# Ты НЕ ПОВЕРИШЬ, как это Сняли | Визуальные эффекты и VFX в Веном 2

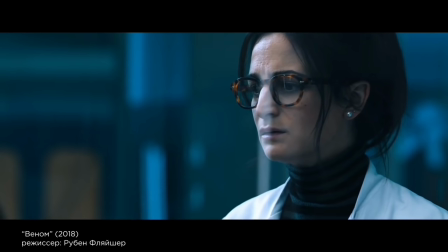4:18 Команда аниматоров создала гибкий риг, поверх которого специалисты по VFX запустили симуляции в Houdini,
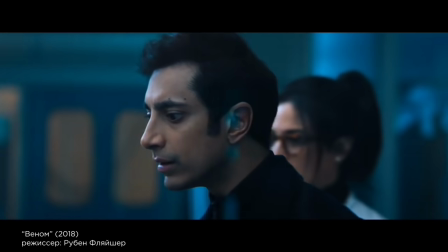4:24 придав поверхности симбиота пористость, сквозь которую просматривалась слоистая структура субстанции.
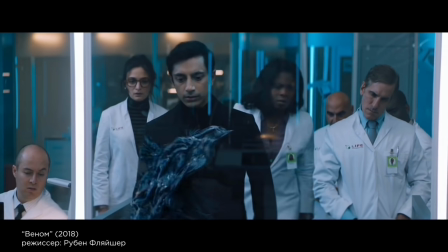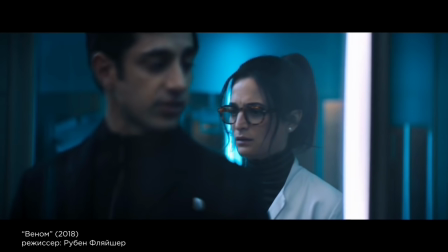4:38 Приведите следующего.
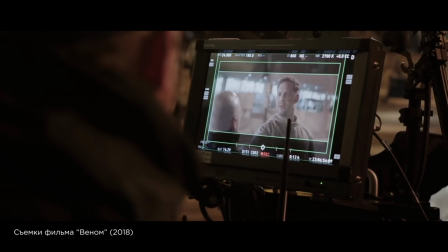4:43 Съемки. Обе картины киносерии снимались схожим образом. На площадке в совместных сценах с Веномом в кадре был статист ростом под 2 метра.
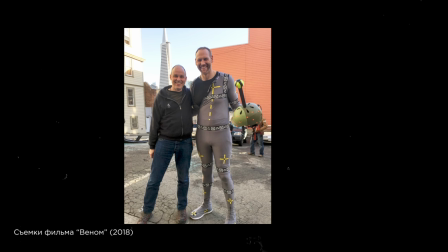4:52 На голове у него был шлем с закрепленным на темени теннисным мячиком. Этот мячик требовался для управления линией взгляда актеров, которые по сюжету общались с Веномом.
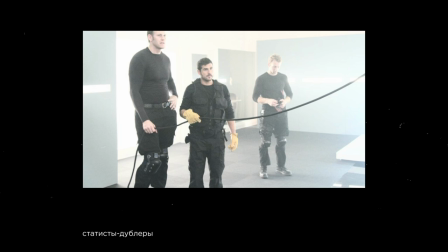5:03 Также участие статиста давало представление о том, какое пространство в кадре будет занимать герой.
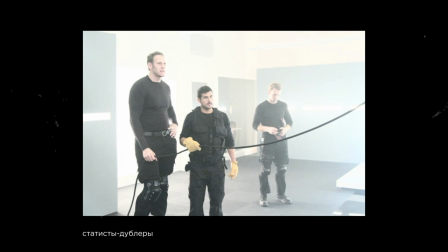5:09 Это помогало в работе и операторской группе, и актерам, и декораторам.
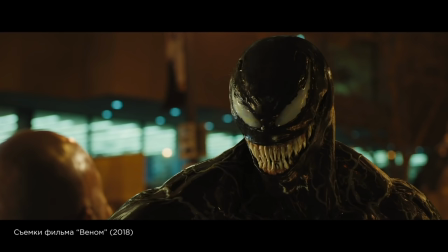5:13 Когда во время постпродакшена специалисты интегрировали и закомпозили компьютерного персонажа, то он отлично вписался в сцену.
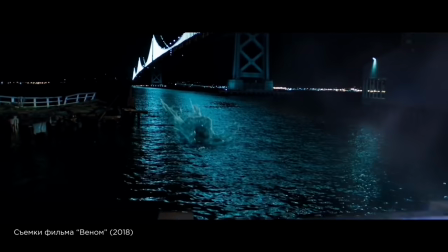5:21 Чтобы композитинг прошел более гладко, производственная группа использовала хромированные и матовые шары при получении HDRI снимков площадки,
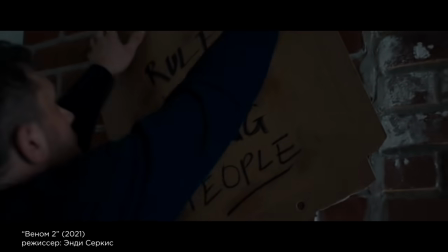5:29 которые давали информацию по освещению и отражениям в сцене. Венома следовало освещать особым способом, иначе его артикуляция была бы не видна.
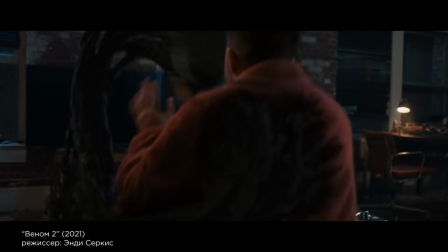5:38 Кинематографисты решили эту проблему избыточными источниками освещения.
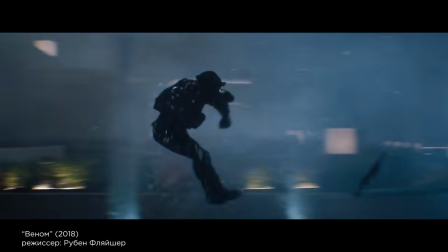5:43 Многочисленные трюки со швырянием людей ставились с использованием системы тросов.
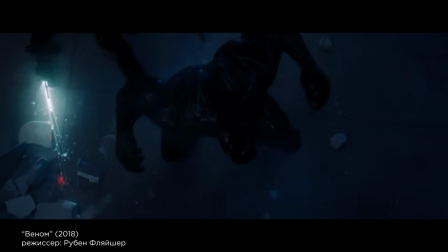5:48 Кадры, в которых щупальца взаимодействовали с объектами, например,
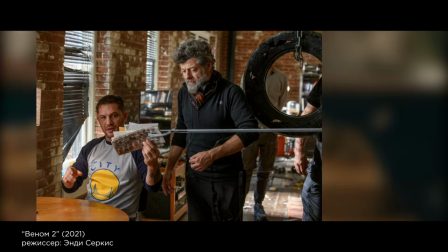5:52 в сцене с готовкой и с бумагами из почтового ящика, также снимали с использованием рига, который впоследствии затирали.
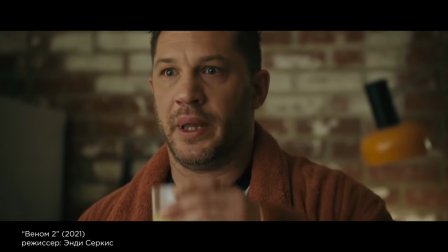5:58 Все трюковые и экшн-сцены предварительно превизуализировались на движке Unreal Engine в студии The Third Floor.
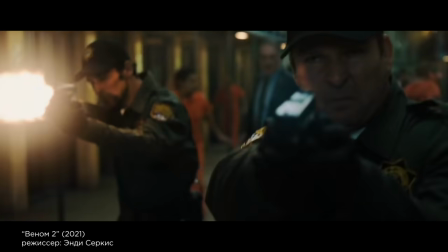6:05 Постановщик трюков использовал превизы для создания видеоматиков, которыми группа руководствовалась, чтобы понимать, где и кто находится в кадре.
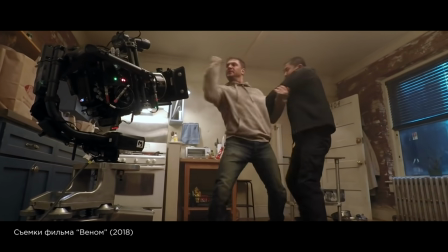6:14 Во время съемки трюковых сцен на площадке также дополнительно работали несколько камкордеров,
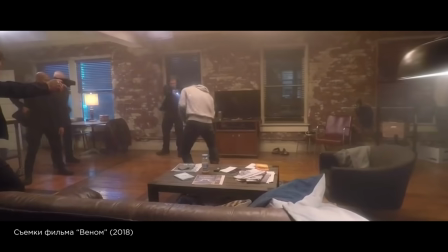6:19 изображение с которых не использовалось в монтаже, а изучалось специалистами для лучшего понимания характера движения основной камеры и героев.
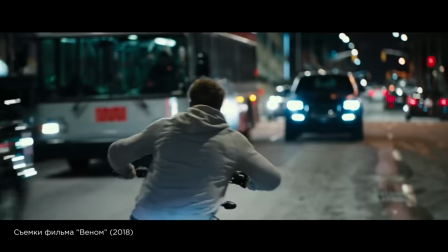6:27 Почти во всех кадрах с гоняющим мотоциклом в обеих частях Тома Харди дублируют.
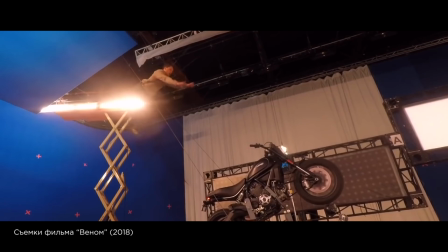6:32 Но самый эпичный, вот этот, с отрывом от земли из первой картины, снят в павильоне на хромакейном фоне при помощи системы тросов.
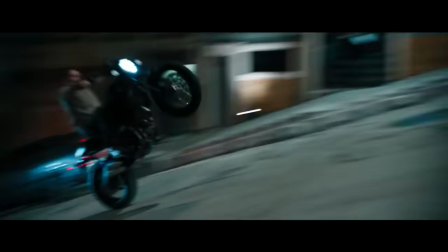6:39 Тут Харди отработал без дублера, а тут уже прыгает и мчит не он, как и в сцене с заносом.
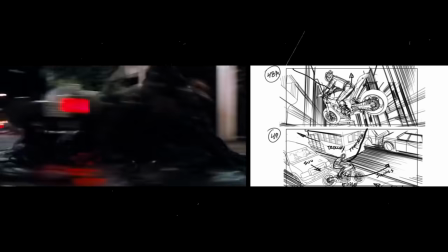6:45 В сиквеле нет таких трюков на мотоцикле, но много всего взрывают, жгут и разрушают.
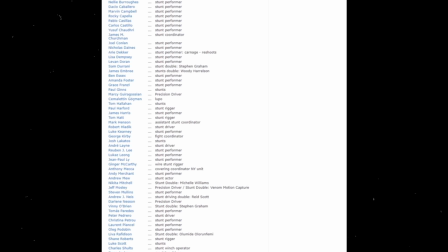6:50 Состав каскадерской и спецэффектной группы, как видишь, очень многочислен.
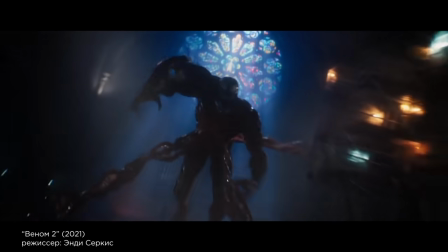7:01 Карнаж.
Полностью сгенерированные на компьютере Веном и Карнаж сталкиваются в зрелищном поединке в кульминационной сцене фильма «В церкви».
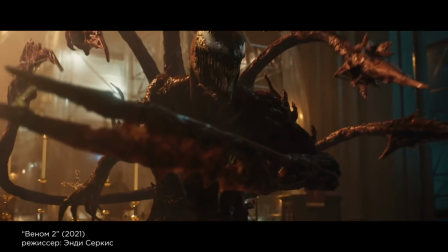7:10 Специалистам по компьютерной графике пришлось проработать не только хореографию боя для людей и их инопланетных альтер-эго,
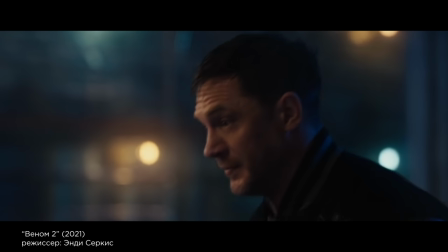7:17 но и учитывать разрушаемые декорации. Работа над Карнажем строилась чуть иначе.
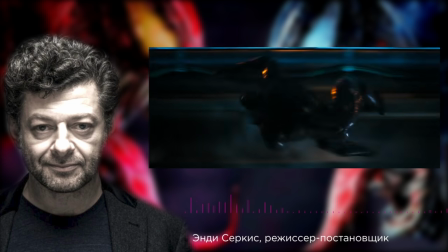7:23 Веном как квотербек или регбист. Он очень тяжел, реалистичен, обладает строением неандертальца, широк в плечах и очень-очень силен.
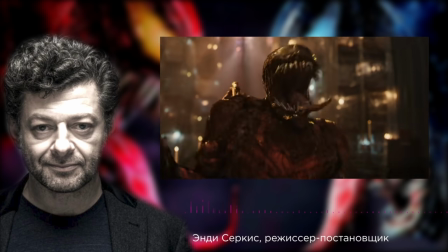7:32 Мы хотели, чтобы Карнаж был полной его противоположностью. Он асимметричный хамелеон, отражающий характер Кэссиди.
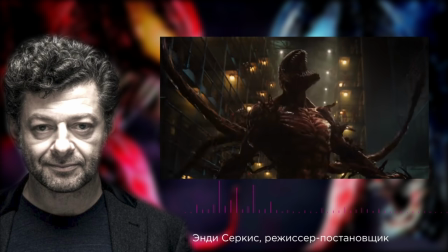7:39 Его щупальца тоньше и лучше проработаны, поэтому и оружие у него другое.
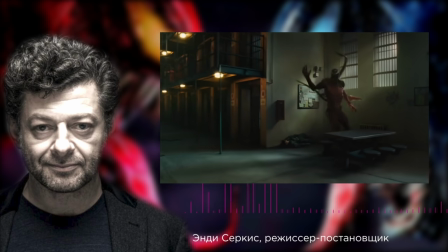7:44 Карнаж может менять свою молекулярную структуру, чтобы стать кем угодно, принимать любую форму, вплоть до тумана.
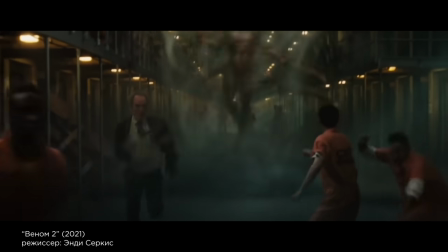7:52 Руки и ноги Карнажа ничем не отличаются от других щупальцев. Он походит на витрувианского человека.
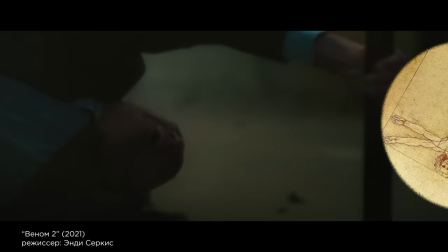7:59 Драка с ним напоминает поединок с существом, сделанным из колючей проволоки или из чертополоха.
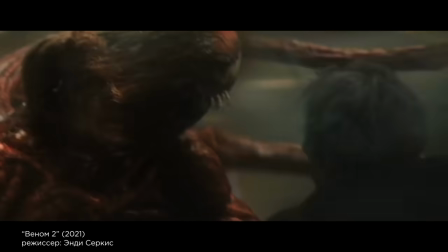8:05 Он невероятно силен, коварен, вооружен до зубов и смертельно опасен.
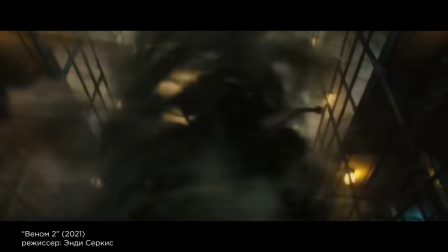8:10 Даже если он просто отмахивается щупальцем, не следует забывать, что все его тело покрыто бритвами и колючками.
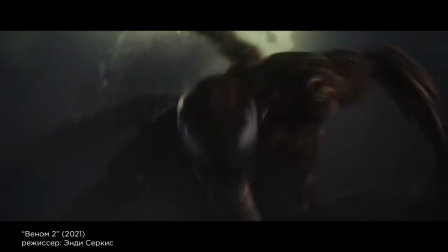8:16 Если напороться на такую колючку, тебя разорвет на клочки.